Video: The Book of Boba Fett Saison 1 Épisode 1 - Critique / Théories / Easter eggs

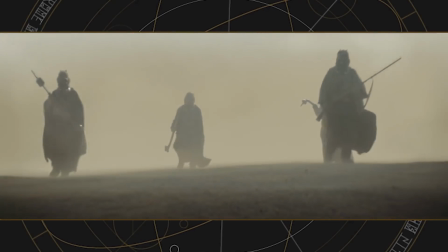8s
Bonjour à tous c'est Absolute et bienvenue dans cette nouvelle vidéo. Enfin Star Wars revient sur le devant de la scène avec la sortie du premier épisode de la série Le Livre de Boba Fett, et on va avoir pas mal de choses à dire.
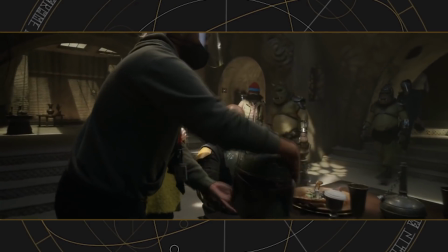21s
Je vais commencer bien sûr par vous donner brièvement mon avis sans spoiler, et ensuite j'aborderai tout l'épisode en détail en vous expliquant ce que j'ai apprécié ou non concernant chaque séquence,
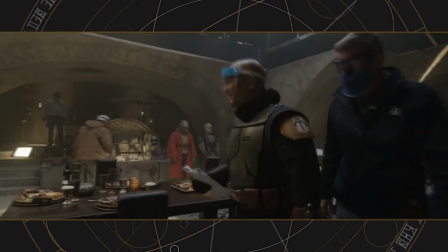30s
mais aussi si j'ai trouvé quelques easter eggs. Mais sur ce, commençons. Alors que dire sans trop spoiler ?
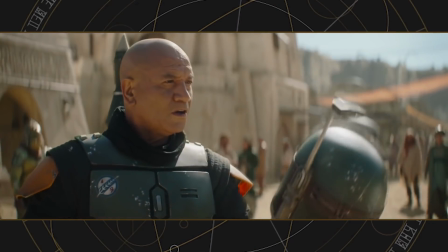36s
On pourrait déjà dire que sans faire trop d'étincelles, j'ai trouvé cet épisode satisfaisant, que j'ai pris du plaisir à voir du nouveau contenu Star Wars, mais pour autant il n'y a pas de quoi sauter au plafond,
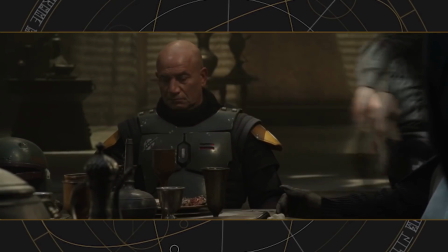46s
si ce n'est pour un seul élément, la musique. On retrouve de nouveau Ludwig Goranson à la composition après son superbe travail sur The Mandalorian,
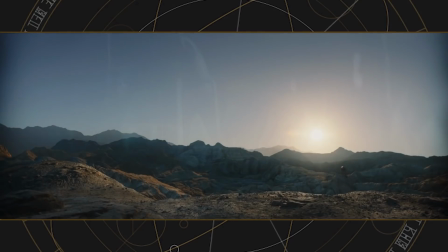54s
et je vais vraiment finir par croire que ce mec est un génie, il arrive toujours à nous sortir des nouvelles musiques en employant des styles que l'on n'imagine pas du tout dans l'univers de Star
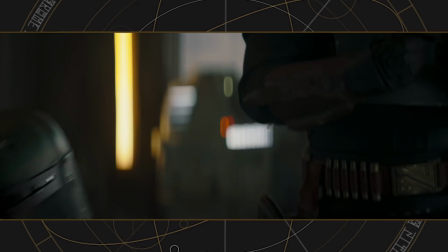62s
Wars, surtout après le travail de John Williams qui avait vraiment un côté symphonique, très musique classique, et pourtant il n'y a rien à faire, ce que fait Goranson fonctionne toujours.
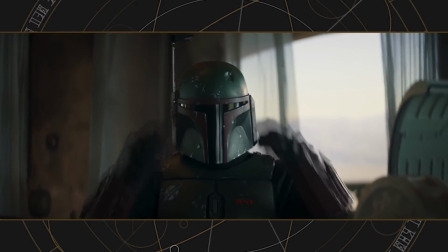71s
Il y a pas mal de moments durant l'épisode où j'ai eu des gros haussements de sourcils de surprises, mais de bonnes surprises, grâce à la musique.
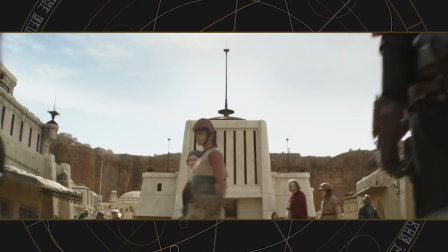78s
Le meilleur moment étant bien évidemment lors du générique de fin que j'ai trouvé juste incroyable.
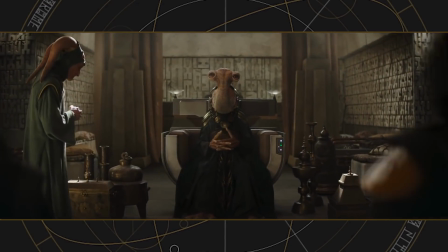83s
Et je pense que vous commencez à me connaître, mais la musique c'est quelque chose d'extrêmement important pour moi, et avoir une bonne musique c'est déjà partir du bon pied, mais pour autant,
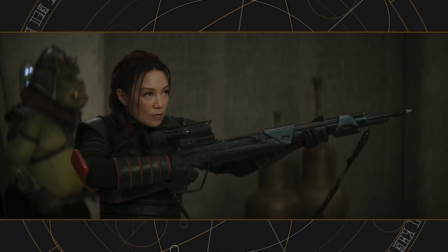91s
le monde n'est pas tout rose, et tout est loin d'être parfait. car sans rentrer dans les détails, j'ai trouvé que la réalisation ou la mise en scène, notamment au début de l'épisode,
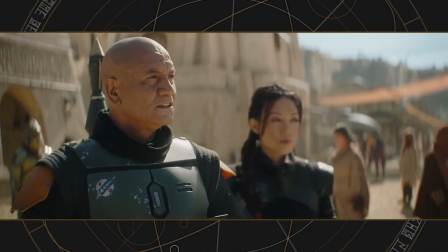99s
faisait parfois un peu cheap, qu'on avait une sensation de regarder un fanfilm par moment,
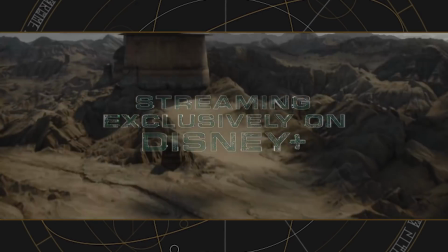104s
j'arriverais pas vraiment à expliquer ce qui me dérangeait, peut-être que la chose était parfois trop lisse ou les artifices trop visibles,
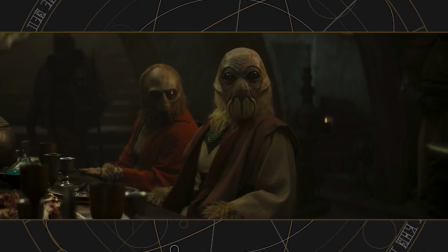110s
mais il y a quelques moments où ça me sortait de l'épisode, c'était d'ailleurs un défaut que je trouvais déjà dans certains épisodes de The Mandalorian et notamment dans
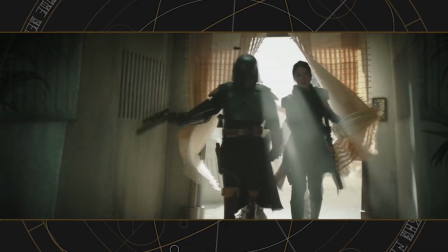117s
l'épisode qui était aussi réalisé par Robert Rodriguez qui réalise également cet épisode. Alors est-ce que la faute lui incombe, je ne saurait dire, mais il y a quelque chose qui me chiffonne.
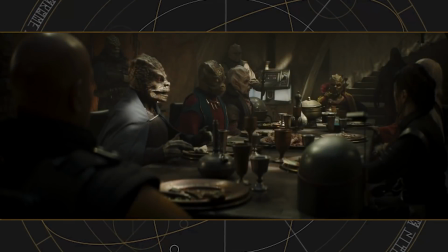126s
En plus de cela, je trouve que le caractère de Boba est beaucoup trop pédulcoré,
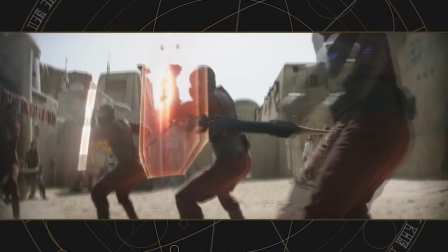131s
je rentrerai bien sûr beaucoup plus dans les détails dans la partie spoiler, mais je trouve qu'il est beaucoup trop empathique,
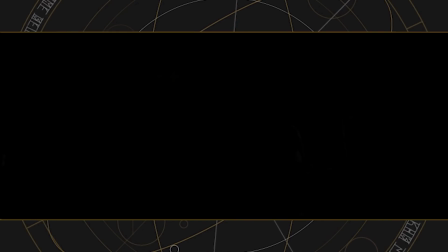136s
beaucoup trop gentil avec les gens qui l'entourent, alors que c'est censé être un personnage assez froid, et là c'est vraiment à titre personnel, mais je le voyais vraiment comme quelqu'un de pragmatique,
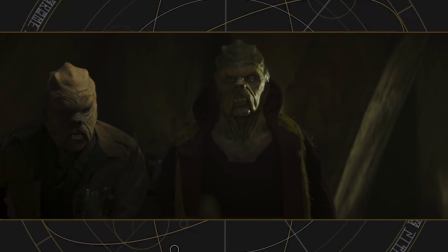145s
donc pour le moment là aussi j'ai quelques petites réserves, mais je reviendrai dessus un peu plus tard. Enfin, concernant l'histoire qui nous est racontée,
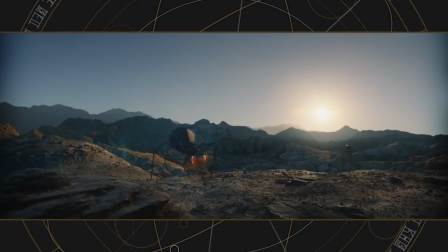152s
il semblerait que l'on ait droit schéma similaire à la série Harrow où l'histoire présente est
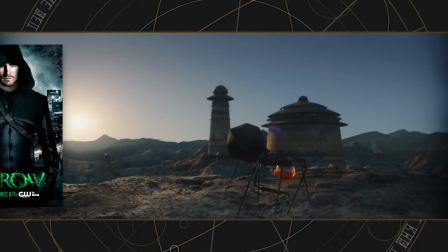156s
accompagnée de flashbacks qui donneront possiblement des réponses à l'intrigue du présent,
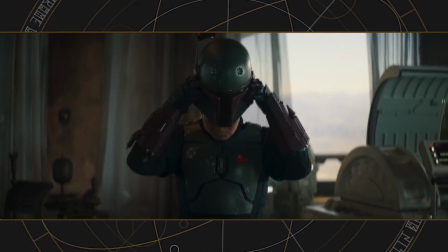161s
ça peut être intéressant si on ne se concentre pas exclusivement sur la période entre le retour du Jedi et The Mandalorian et qu'on
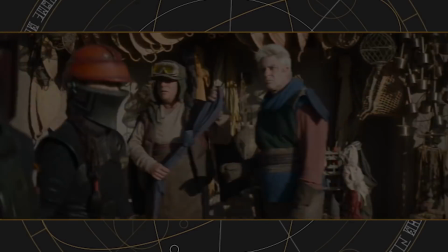167s
va explorer d'autres passages comme par exemple des moments marquants qu'aurait pu vivre le personnage durant l'époque de la trilogie d'origine.
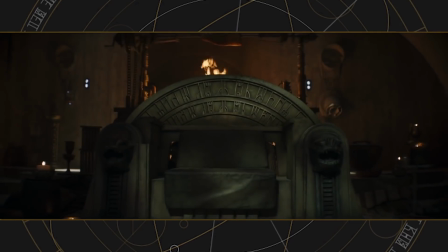174s
Et concernant le présent, pas grand chose à dire pour le moment si ce n'est qu'il va falloir attendre les prochains épisodes pour savoir où tout cela va nous mener, même si pour le moment,
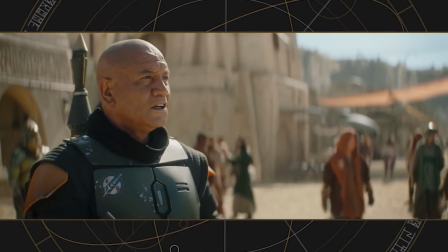183s
la partie flashback est celle qui prévaut sur le présent, ce qui est assez étrange d'ailleurs, mais voilà tout ce que je peux vous dire pour la partie sans spoil.
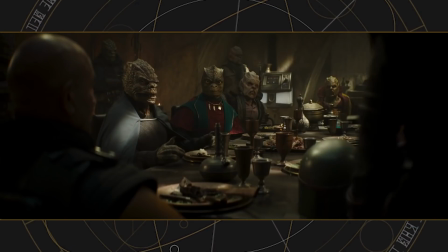191s
Donc si vous n'avez toujours pas vu l'épisode, je vous invite à aller le voir rien que pour la musique déjà,
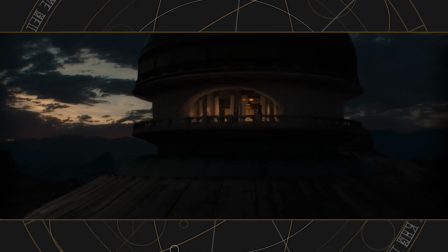195s
mais surtout pour vous faire votre propre opinion, et pour les autres qui ont déjà pu voir l'épisode, voilà ce que je peux en dire en rentrant dans les détails.
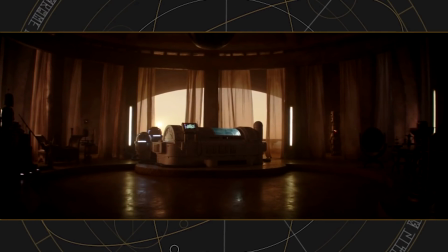203s
L'épisode s'ouvre sur un enchaînement de plans plutôt jolis qui se séparent les uns des autres via des fondus,
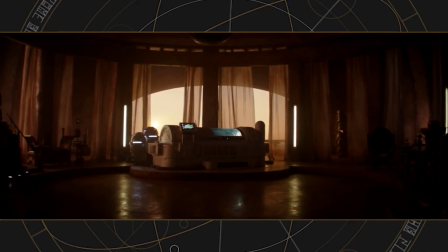208s
ce qui permet de commencer cette aventure tranquillement tout en nous remettant du contexte.
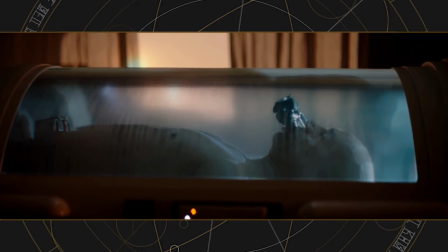212s
Nous découvrons alors Boba Fett dans une cuve à Bacta en train de guérir ses nombreuses blessures et celui-ci est alors en proie à de nombreux cauchemars,
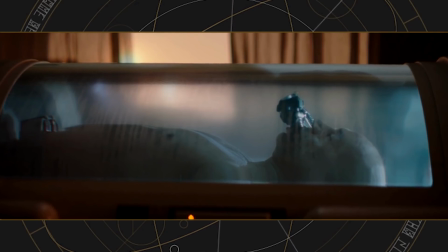220s
ce qui nous permet à nous spectateurs de revisionner certains événements ou moments marquants.
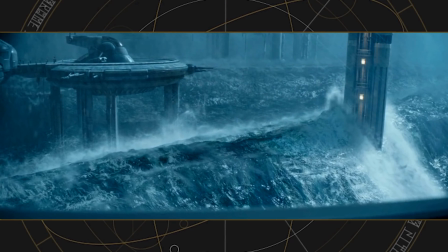224s
Nous retrouvons ainsi le Slave 1 sur Kamino, probablement à une époque avoisinant l'épisode 2 l'attaque des clones,
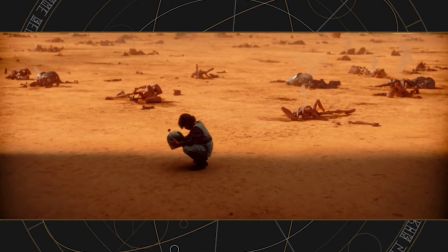230s
ce qui nous permet également de revivre le meurtre de Django Fett, le père adoptif de Boba,
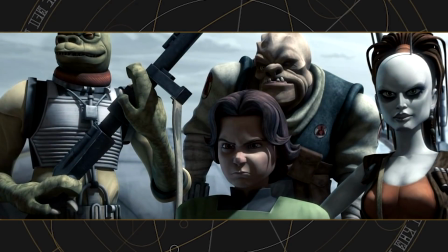234s
un événement qui a profondément marqué le jeune homme puisque cela l'a poussé à haïr les Jedi, et plus particulièrement Mace Windu.
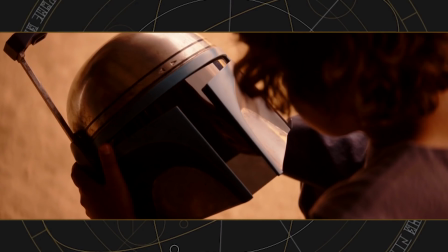241s
Ce plan est tout nouveau et j'imagine qu'ils ont trouvé un nouvel enfant acteur pour interpréter le rôle,
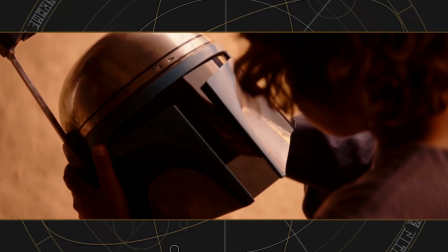246s
et c'est pour ça qu'on ne voit pas trop son visage puisque l'élément important du cadre est le casque de Django,
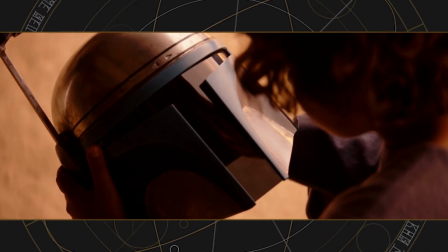251s
comme pour nous rappeler tout cet héritage qui entoure ces deux personnages.